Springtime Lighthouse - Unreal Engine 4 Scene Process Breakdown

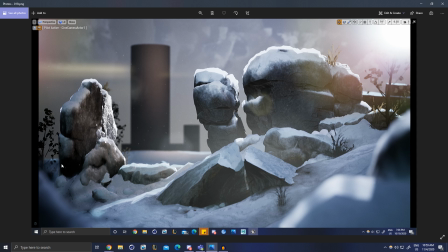16:29 And just sort of populating it a bit more, making it feel like it's a piece of nature.
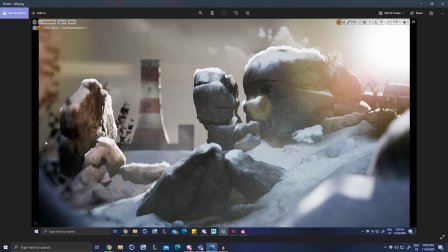16:35 So, yep, I pulled this forward a little bit more. Once again, just really framing things in. Some more grass here. Finally got these guys out of the placeholder stage so I can really position them the way I want to. And I think that's the end of the rocks, minus this one up here, but I ended up just reusing something here since it was so small and insignificant.
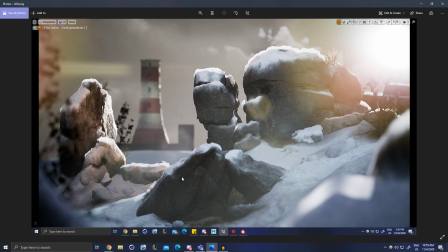16:55 But I can finally place things and sculpt the landscape exactly how I want to, and it's just a lot of polish at this point.
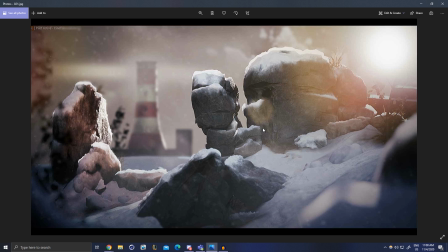17:02 This is just me taking it into Photoshop and messing with the colors and effects like particles, just to kind of see where do I want to take this, and it gives me kind of a reference to add to my board to kind of like work things towards. I had also at this point added the lighthouse in the background.
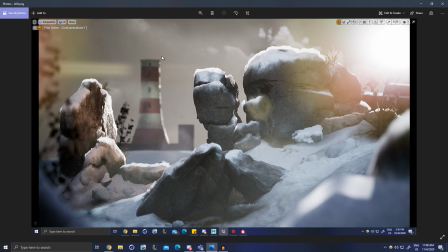17:20 Excuse me, and this was using a very, very simple model, like I said, because I knew it was going to be blurred. I didn't want to spend a lot of time on it, and using a mask to blend between painted brick and
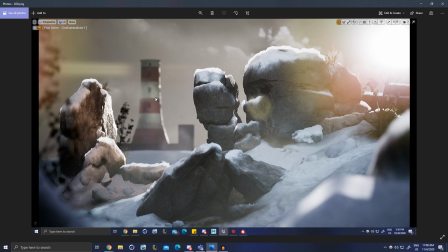17:36 exposed brick. I didn't want to have to use vertex painting. I wanted this to just be very cheap and non-complicated, and ended up making a pretty cool material in the process. So it's just essentially using the UV2 to blend a custom mask I made between two materials.
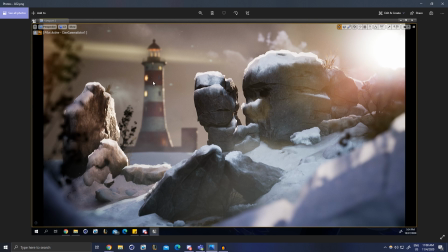17:52 So fast forwarding, we're really getting close to the end here, messing with the colors a little bit more to have some warms in the background and cools in the foreground to kind of break things up a little bit. Some nice blurring here, really sort of carving out the frame to focus in on this lighthouse and this big rock here.
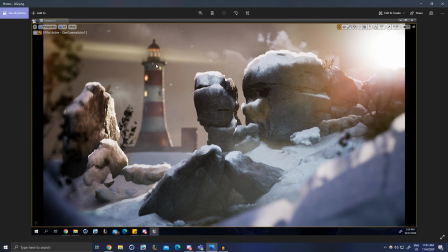18:11 Just some more set dressing and stuff going on. The lighthouse is now completed. This isn't quite spinning yet. This is still a placeholder light, but I also found some seagulls online that I just sort of put in here, and they fly around in the background.
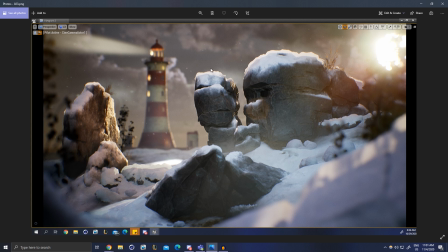18:25 Another important thing was messing with the clouds and stuff like that. I really wanted to get that right, so I think this added quite a bit more to it. I might change it a little bit more in the next couple of screenshots, but I thought that helped a lot. And just kind of fixing some weird
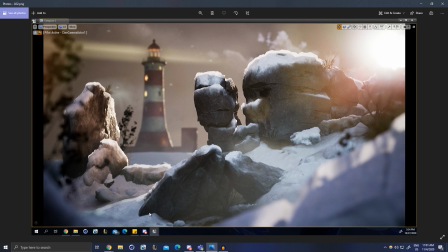18:40 sort of areas, like this rock wasn't reading right, this poking through looked a little bit weird, so just sort of blending things in a little bit more,
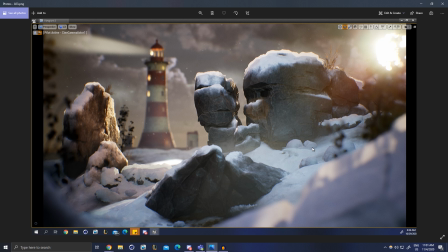18:47 taking advantage of those clumps and all the things that we made and laying them out in a more interesting way.
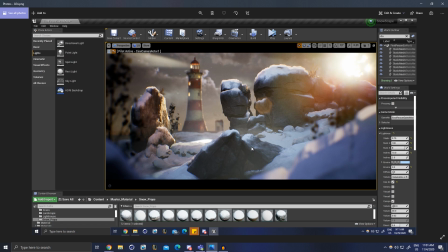18:55 This is, I think, messing with some more lighting and post-processing. This light is now acting the way it should be.
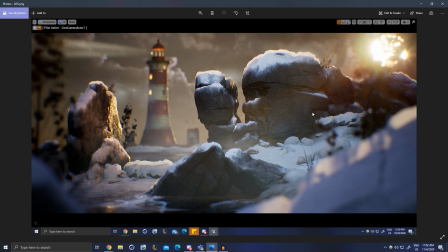19:02 And this is kind of the final thing that tied it all together. So literally pretty much at the very end, as I was putting stuff together, Unreal Engine released a update that included a really simple ocean material. And that's exactly what I needed to tie this all together.
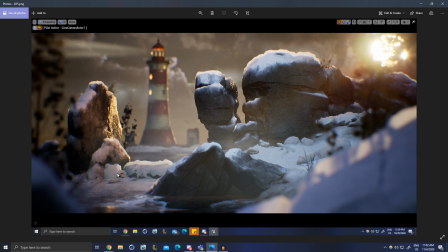19:17 With this being a lighthouse next to the water, I thought there's no harm in trying it out, and I just put it in here. And this is just a lucky coincidence, honestly.
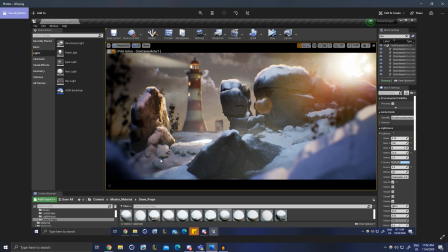19:24 Because from here, I'm still pretty happy with how it's turning out. But I think this area here down here is a little noisy and busy and undefined, and down here it's too much of the same.
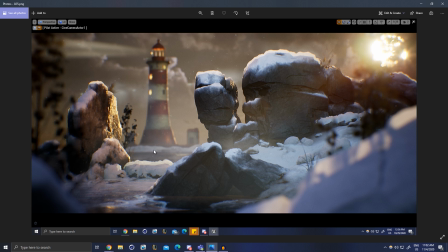19:37 It's hard to distinguish the foreground and background, and this lets there be like a clean cut line, really simplifies things up here, and it makes the scene make sense, right? Like this is a kind of a harbor front, so this kind of tied it all together.
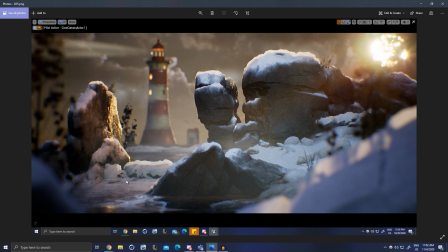19:52 I got lucky finding this. Realistically, adding something like this in late at the last minute is a little risky. I'd recommend obviously having this stuff planned out, but I just ended up getting lucky with this.
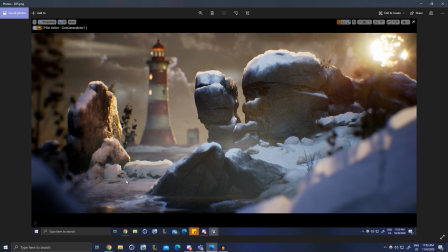20:06 Perhaps I should have spent a bit more time in pre-production really planning this out. I never really had like a sketch or anything to go off of, just roughly that reference image. So I'd recommend for anybody who's going to be making a scene to really sketch out some kind of reference or something, because there was a lot of winging it.
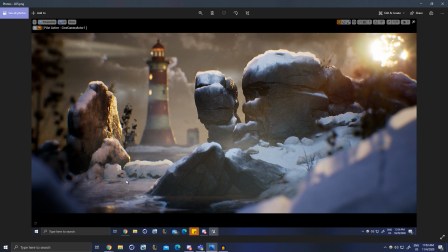20:24 I'm not going to lie, which isn't definitely not the best method for that stuff, but got really lucky, like I said, with this and decided to move forward with it.
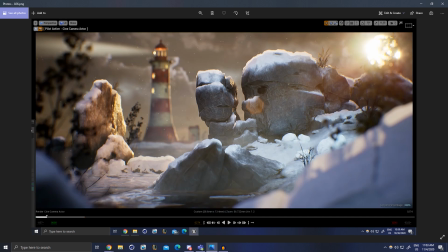20:33 Sharpen some stuff up. I think this is just lighting changes, to be honest.